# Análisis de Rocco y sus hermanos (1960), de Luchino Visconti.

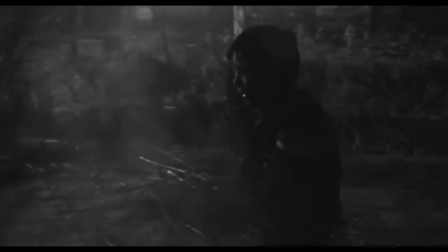(4:23)
Asimismo, Mann se inspira en nombres utilizados en la Biblia y la cinta de Visconti tiene un
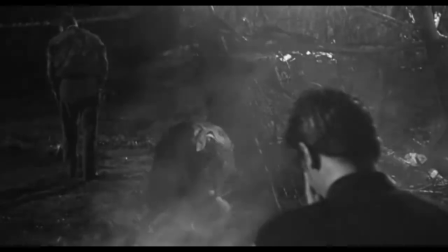(4:28)
profundo arraigo bíblico en cuanto a la representación tan extrema y contrastante del bien y el mal.
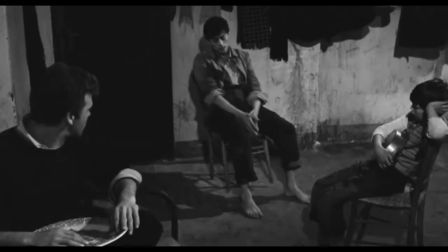(4:33)
El nombre del personaje de Alain Delon bebe de la fuente de Rocco Scotellaro,
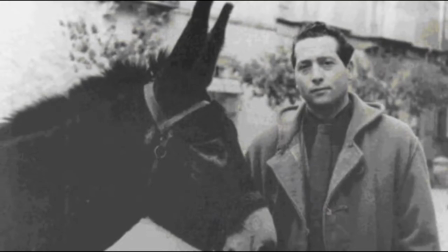(4:37)
poeta y político miembro del Partido Socialista Italiano que llegó alcalde de Tricarico a los 23 años de edad y escribió Apuntes para una letanía y Lucania,
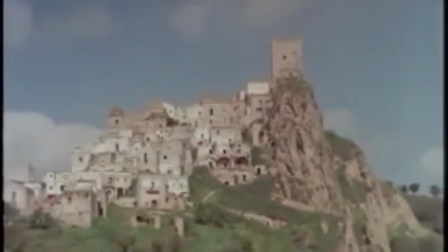(4:46)
2 poemas que remiten a su tierra natal, la misma que la de la familia Parondi.
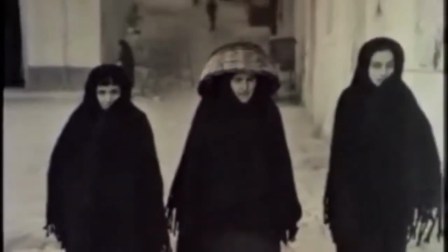(4:50)
De origen humilde, padres obreros, Rocco ha demostrado siempre sensibilidad para con el campesinado empobrecido de su región.
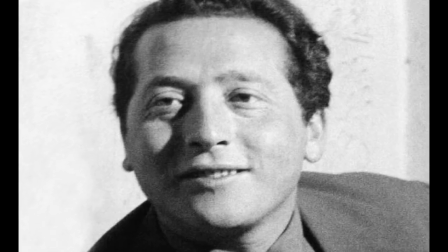(4:57)
Y es recordado eternamente joven, ya que murió cuando tan solo tenía 30 años de edad.
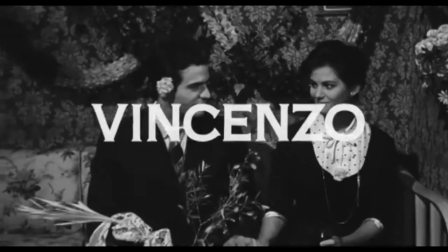(5:03)
La obra se divide en 5 partes, actos o capítulos, titulados con el nombre de cada uno de los 5 hermanos.
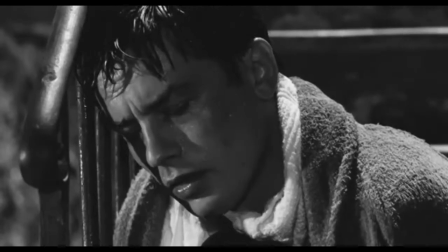(5:09)
Tiene una estructura, un énfasis, una intención teatral. Esto se ve claro varias veces, pero para poner un ejemplo cercano, luego volveremos a insistir con esta idea.
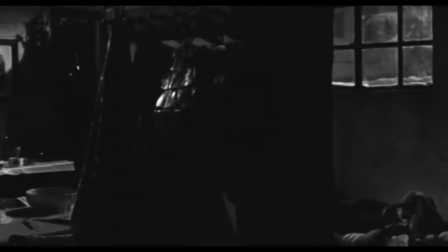(5:18)
Cuando llegan a su primer hogar, en una especie de sótano, mediante movimientos de cámara muy estilizados a los que nos tiene acostumbrados Visconti,
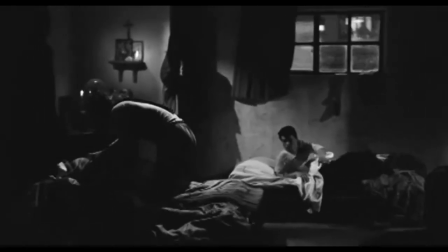(5:26)
se hace una descripción visual pormenorizada del escenario. Casi como si estuviéramos viendo la escena desde un único encuadre teatral sentados en una butaca.
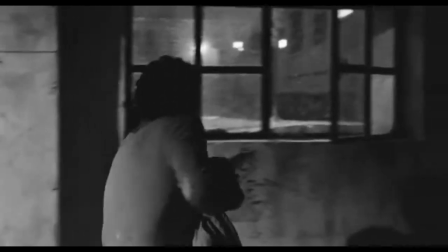(5:34)
El sótano, la nieve, toda esa escenografía está hecha en estudio. Con estos primeros atisbos a los personajes, ya nos damos cuenta de quién es quién.
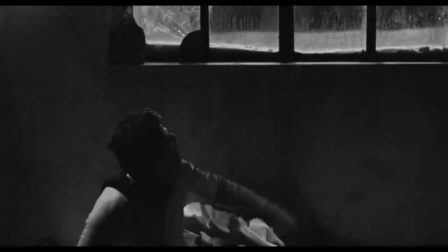(5:42)
Vincenzo, el primero de los hermanos en arribar a Milán, mucho más apiolado que el resto, ve que la nevada les abre una posibilidad de trabajo para limpiar las calles.
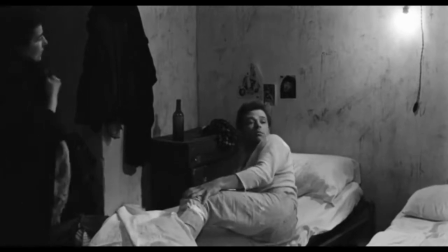(5:50)
Y se ve a Simone, Renato Salvatori, el más remolón de todos, el más perezoso, el último en despertarse y salir de la cama.
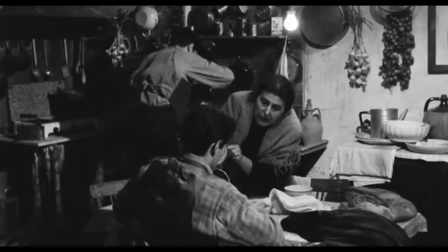(5:56)
La familia Parondi gira en torno a la madre, Rosaria, el papel de Katina Paxinou,
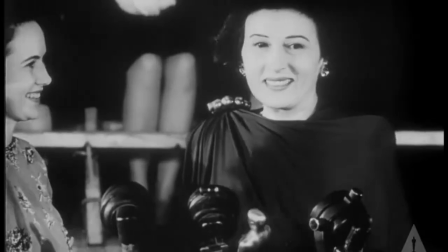(6:01)
actriz nacida en Grecia pero de fama internacional que ya había ganado el Oscar por su actuación en Por quién doblan las campanas,
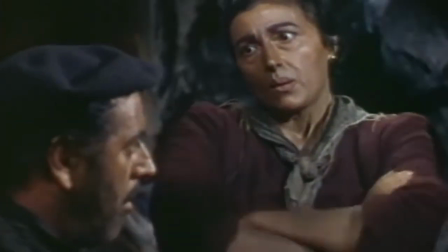(6:07)
basada en la novela homónima de Hemingway con Ingrid Bergman y Gary Cooper.
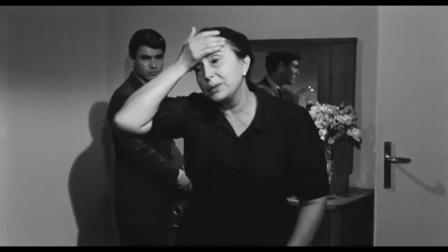(6:11)
Katina además fue una actriz fundamentalmente de teatro, muy cercana a la tragedia griega e ideal para desempeñar ese rol de madre posesiva,
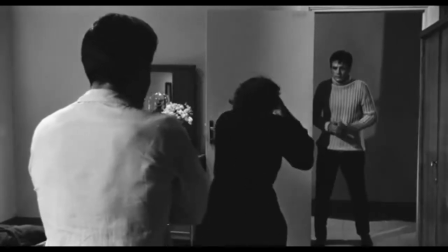(6:19)
absorbente, invasiva, nerviosa y autoritaria, dramática y exagerada.
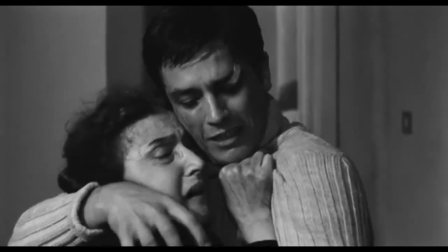(6:23)
La madre es la que marca la entonación dramática y siembra la semilla de las pasiones desaforadas de sus hijos.
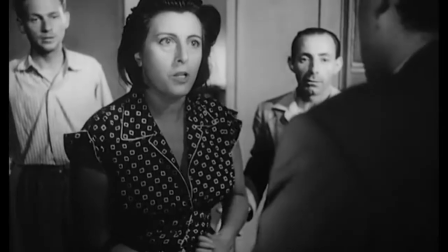(6:28)
Un personaje bastante parecido al que encarna magníficamente Anna Magnani en Bellissima, otra película de Visconti.
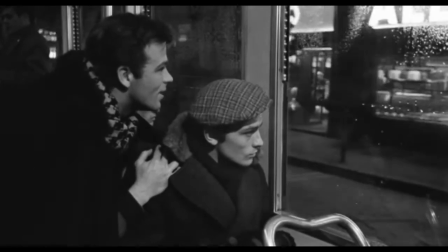(6:35)
La familia matriarcal, entonces, por razones económicas, se ve obligada a migrar hacia centros urbanos de mayor desarrollo industrial y por ende más oferta de empleo.
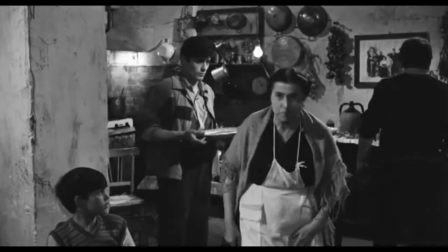(6:44)
El fenómeno de la migración interna se da en otra auténtica obra maestra del cine, Las uvas de la ira o Viñas de ira,
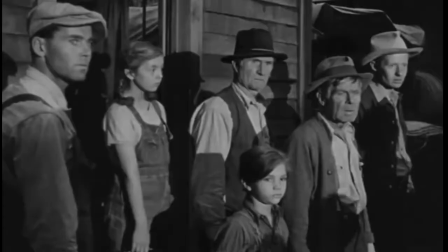(6:50)
de 1940, capitaneada por John Ford, basada en la novela de John Steinbeck con el mismo nombre.
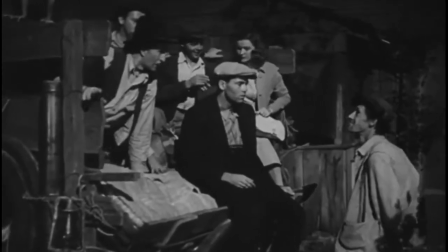(6:55)
Un film a contracorriente, adelantado, a contrapunto de la época y revolucionario al abordar un tema solapado y resistido por la industria de Hollywood.
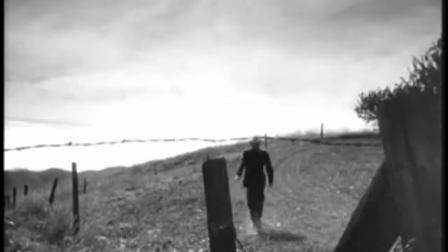(7:04)
Y además con una estética sublime, con una fotografía soberbia a cargo de Greg Toland, director fotográfico de Orson Welles en Ciudadano Kane.
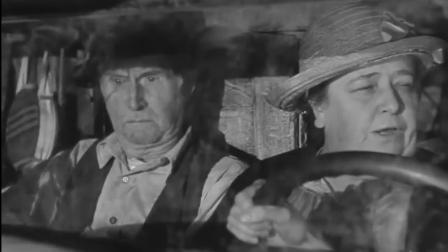(7:12)
En esta película, la familia Joad, que también es matriarcal, dado que la madre, el inmenso papel de Jane Darwell, parece tener más liderazgo que el padre,
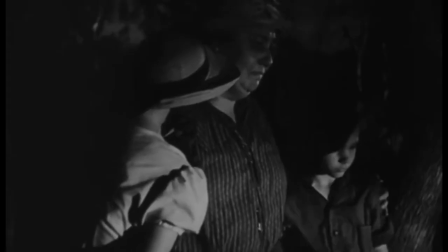(7:19)
la familia Joad, decíamos, granjeros arrendatarios, se ve obligada a dejar el lugar donde nacieron en busca de un mejor porvenir en California,
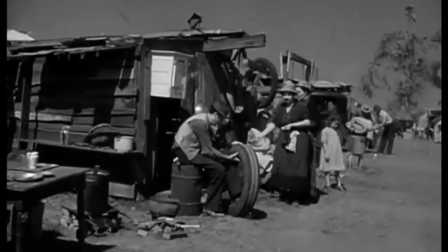(7:26)
la tierra prometida, la Milán de Rocco y sus hermanos. Son llevados por la esperanza de un volante que acusa la convocatoria de braseros para recoger naranjas.
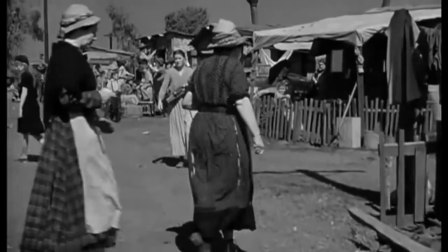(7:35)
Una pequeña nota al margen que liga a esta película con la de Visconti y con El Padrino.
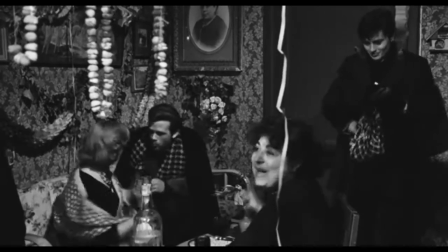(7:39)
Las naranjas que trae Rocco de Lucania en un saco y ofrece a la familia de Ginetta, Claudia Cardinale,
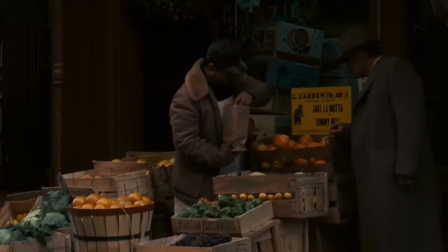(7:45)
previamente al conflicto que se origina, y el presagio que simboliza la aparición de esta misma fruta en la película de Coppola.
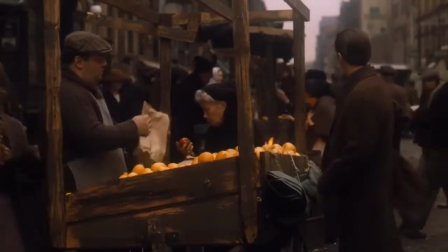(7:51)
Las tres películas tienen naranjas, por decirlo mal y pronto, y en torno a ellas gira un signo premonitorio.
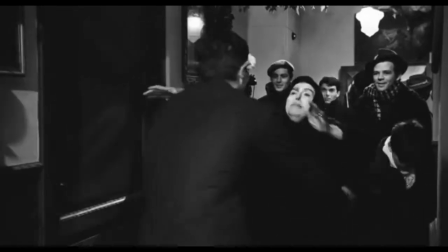(7:58)
Rocco y sus hermanos es una película tan gigante que contiene muchas películas dentro de ella.
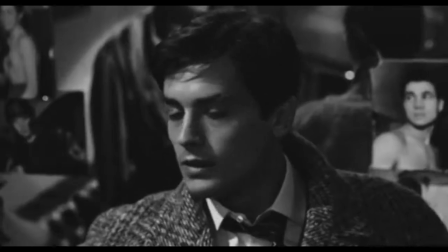(8:03)
Muchos aspectos y todo está contado de una forma operística, teatral,
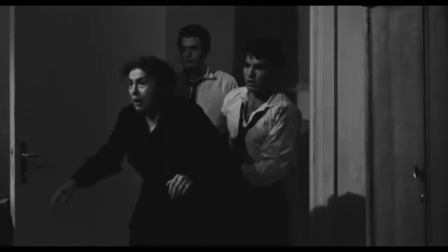(8:07)
melodramática y que a pesar de sus excesos en la forma, la sensación de desborde permanente, la historia nunca parece desentonar.
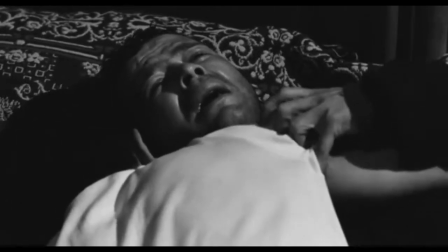(8:14)
Se puede decir que la película va acentuando el tono con el correr de los minutos y las horas, va increyendo en declamación y lirismo, pero siempre dentro de una armonía lógica.
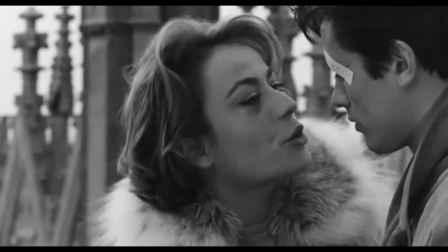(8:23)
Una escena sublime, melodrama puro, es la que se produce en la azotea de la Catedral de Milán.
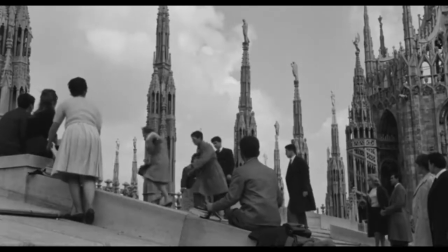(8:28)
La separación de Nadia y Rocco, Annie Girardot y Alain Delon.